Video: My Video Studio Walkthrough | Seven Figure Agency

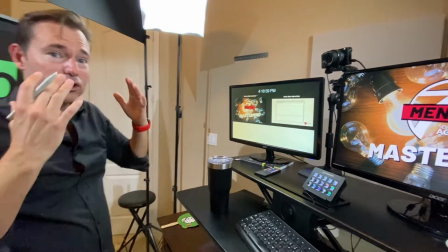And they're not directly in front of me, because if they were directly in front of me, they would wash me out and they would create, as I understand it, like light underneath my eyes.
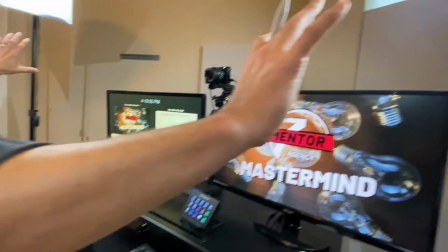However, since I've got the two lights off hitting me at an angle,
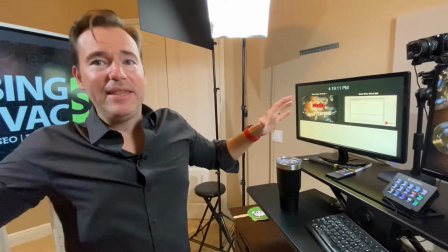it lights me well, but also gives me the depth of field where you can kind of see what's going on behind me.
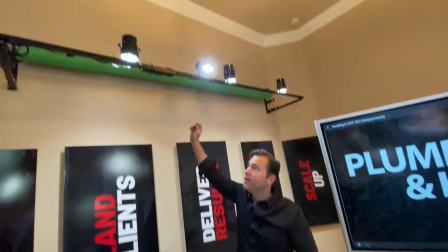And so we've also got backlights back here. So if you look up, these lights are pointed down on the signs behind me. And so when you've got the lights directly on you and you've got a little bit of depth and then you've got the proper lighting kind of pointing down, it creates a nice, clean, professional studio type feel. And most of you know that this is in my home office. So like literally over there is where I play with my kids and I wake up in the morning, and here's where I shoot my videos and crank out content on a very continuous basis.
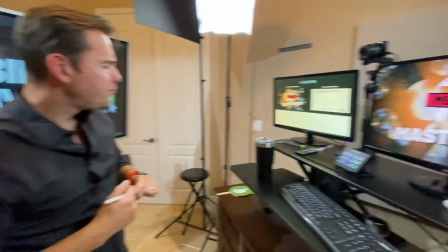So that's the lighting aspect of this. having the lights hung as opposed to on a stand makes it a lot easier. Like there was a while where I had these lights behind me, and because they were on stands,
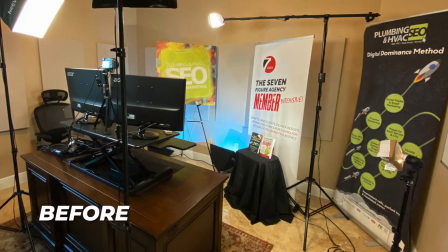I kind of had to push them to the side so you didn't see it in the camera. I had to be very careful which shot got it and which didn't.
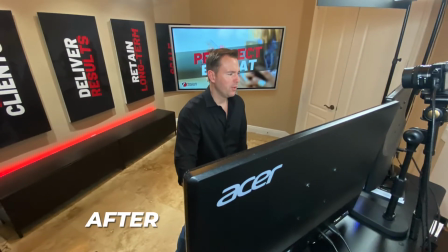And it was messy, right? It was like always having these big bulky lights.
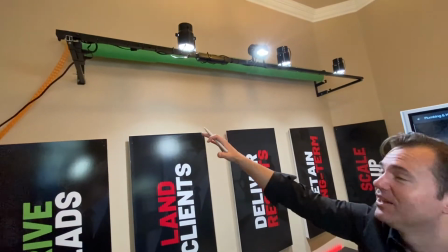Norton put in this makeshift stand, which has the power, has the lights connected to it, which gives me that ability to have the lights outside of the shot, but get that lighting that I want.
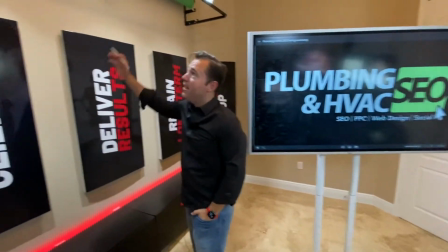The other thing we incorporated in here is a drop-down green screen and blue screen.
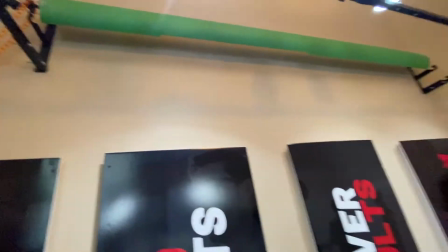So whenever I want to stand and have a professional video shot where I want to be on green screen, I want to superimpose a different background like a black or a white, this makes it really easy. I can just stand right here, have the camera set up, have the lights pointing in a little bit different orientation, and be off to the races.
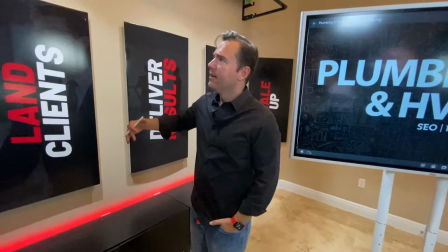I think that's probably, you know, not 100% necessary. If you've got a nice TV monitor behind you and nice graphics, and you've got decent lighting where it's not creating a reflection, you can create a really nice in-home studio feel without going crazy with drop downs and things like that. So the other thing that I've done here that's relatively new in the last iteration of my in-house video studio are these panels,
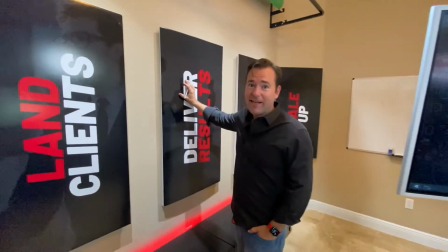which initially were just sound panels.
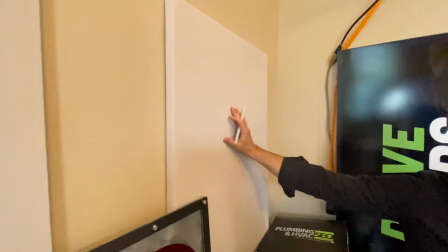So if you look at this is a sound panel that you can buy online if you just search sound paneling.
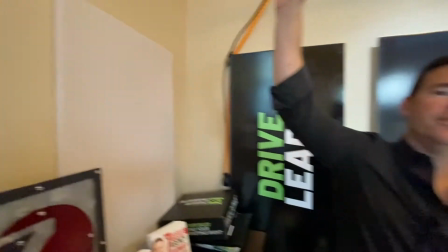This room has a vaulted ceiling. So if you look up, there's a vaulted ceiling in here. And a vaulted ceiling with a tiled floor creates lots of echo. And so if you go back to my initial videos in this room, you'd have this tremendous echo. And it was, even with a mic, even with all of the right equipment, there was a massive amount of echo, which doesn't sound professional, doesn't work great. So what we did is we bought these sound panels and we put them all over the room. We also have them affixed to the ceiling, and that solved the echo problem. But it still looked basic, right? Because you've got these panels behind me. So what we did after that was we bought signs.
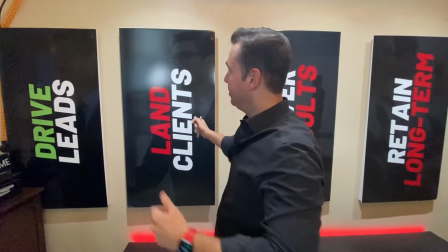So just like you could go to your standard sign shop, and this would be, you know, a custom cut sign with different images.
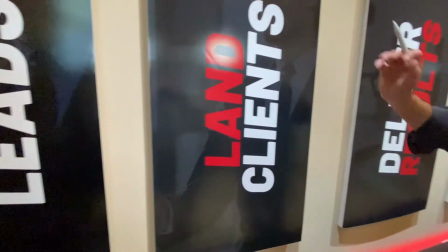And so, you know, we just took our three key pillars, right? Landing clients, delivering results, retention, and scale. And you don't really notice it that much, but it's kind of in the background as I'm presenting, and that looks kind of cool. And so I've got it in both of my different brands,
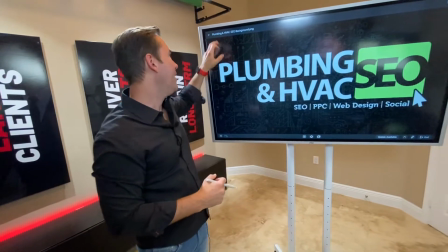and I literally hand swap those out when I shift from plumber SEO mode to seven-figure agency mode.
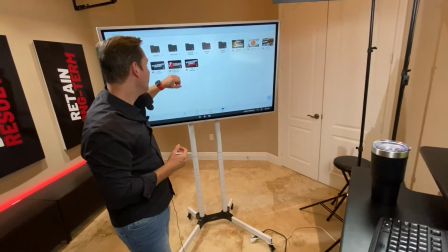So that, I mean, that's kind of what I'm doing here. I've got the screen in the background, and then I've got the images in the background, which are lit. Another thing that makes this work, and this was something that we had to experiment with for quite some time, is the depth behind you.